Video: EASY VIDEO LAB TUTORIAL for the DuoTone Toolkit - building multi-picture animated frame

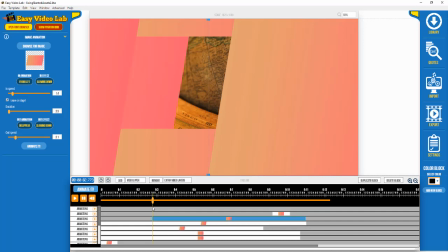Another panel slides, and the location of it is behind most everything except for the images, you know, the pictures. So that slides from the left, and it kind of covers that, and it slides.
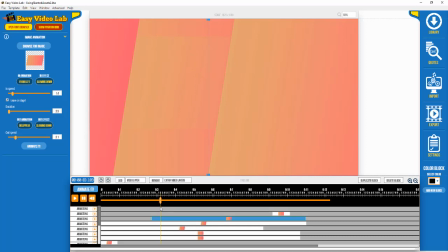Notice that these are the DuoTones, so the different colorations as they're moving just adds a little bit extra interest.
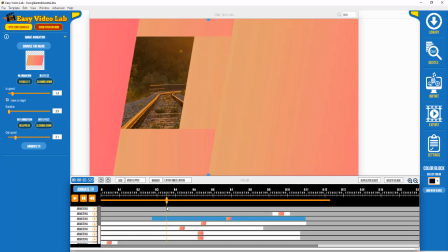That panel is sliding off to the right, exposing image number three. So that's on for 1 second, 1.5 seconds, 2 seconds, 2.5, up almost 2.5. So right about here, another panel
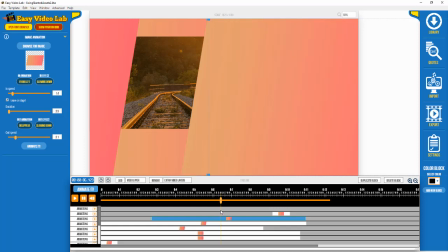like that front panel that you see off to the right side, that begins to slide way off to the left,
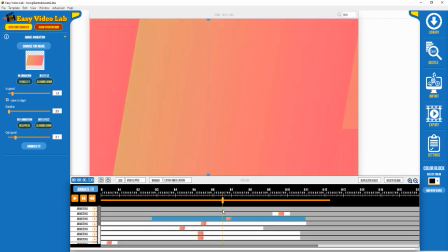and in doing so, it covers up the picture, and it's a slanted PNG, so that's sliding, and it's exposing picture number three,
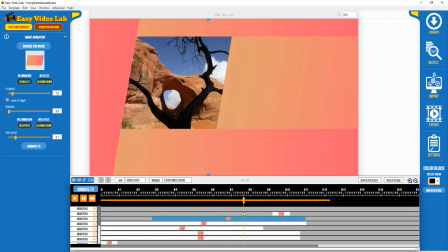goes off to the side, there's picture number three, and it's there for 1 second, one and a half seconds, right about 2 seconds, 1.5, 2 seconds,
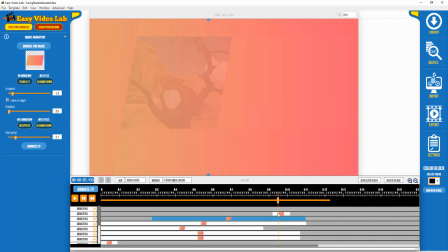everything starts to fade out. Basically, I have an image covering it, as you can see, and it's fading. And then I have it being held there for about 1 second, 2 seconds, about 2.5, a little more than 2.5 seconds,
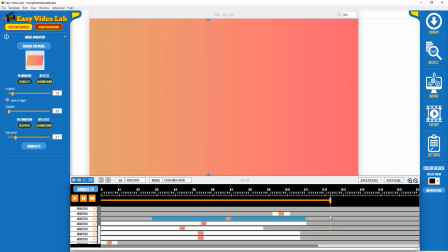where I thought that might be plenty of time just for an end logo and a website URL or a contact phone number or something along those lines. Obviously, you can make this as long as you need it to be. But for this demonstration purposes, I wanted to make it about 12 seconds long overall.
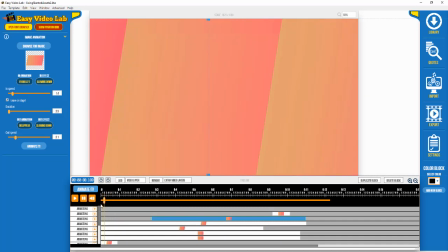And let's go over how I set this up. And again, a lot of this, as I was doing it, was
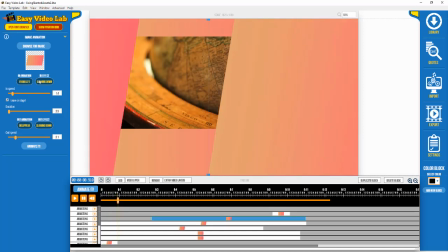tweaking and fine-tuning the times over here in the animation times, the duration and the out speed, and figuring out what out animation and how long I wanted that to happen. So there was a lot of tweaking going on here.
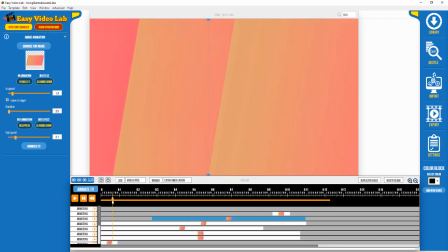This certainly wasn't a quick project, but I will make this available to you so you can maybe reuse it for whatever you need it to be,
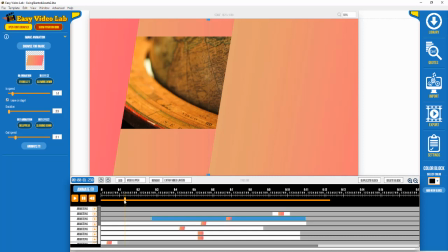or take dissect this yourself and create your own version of this with different colors of the DuoTone, you know, PNGs that I've backgrounds that I've created and are part of the product.
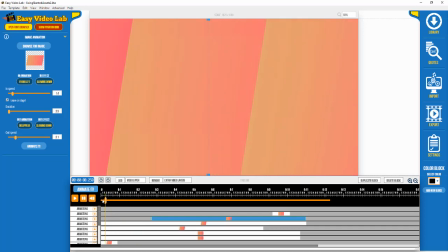So let's talk about the bottom.
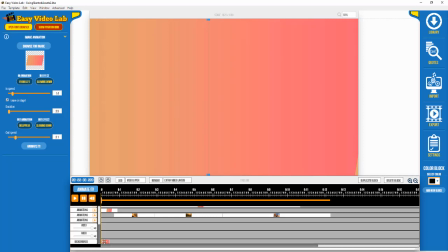Basically, the thing that is in the bottom is a solid, the solid background. It's a DuoTone, and what that does is it makes sure that the very, very,
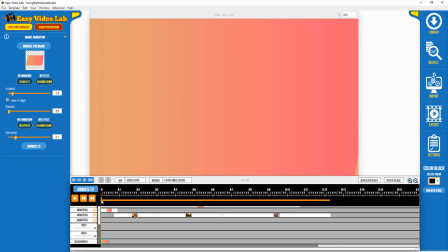very beginning frame of the video is this is a color instead of white, and it took me a little while to figure out that's what I needed to do. So I start, you know, you use one of the DuoTone solid
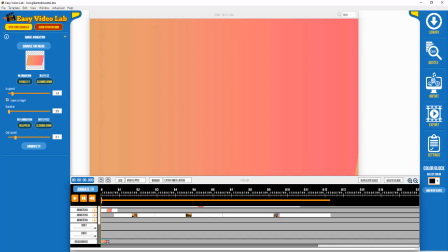as the background, as the beginning, the thing that makes your beginning frame have color instead of white. So let's go ahead and take a look at what I've got going on here. So this right there
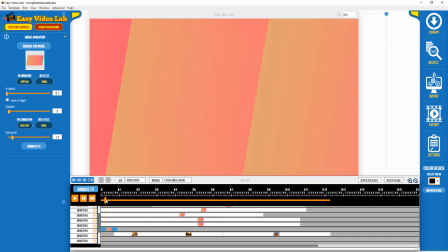is what is my fade out.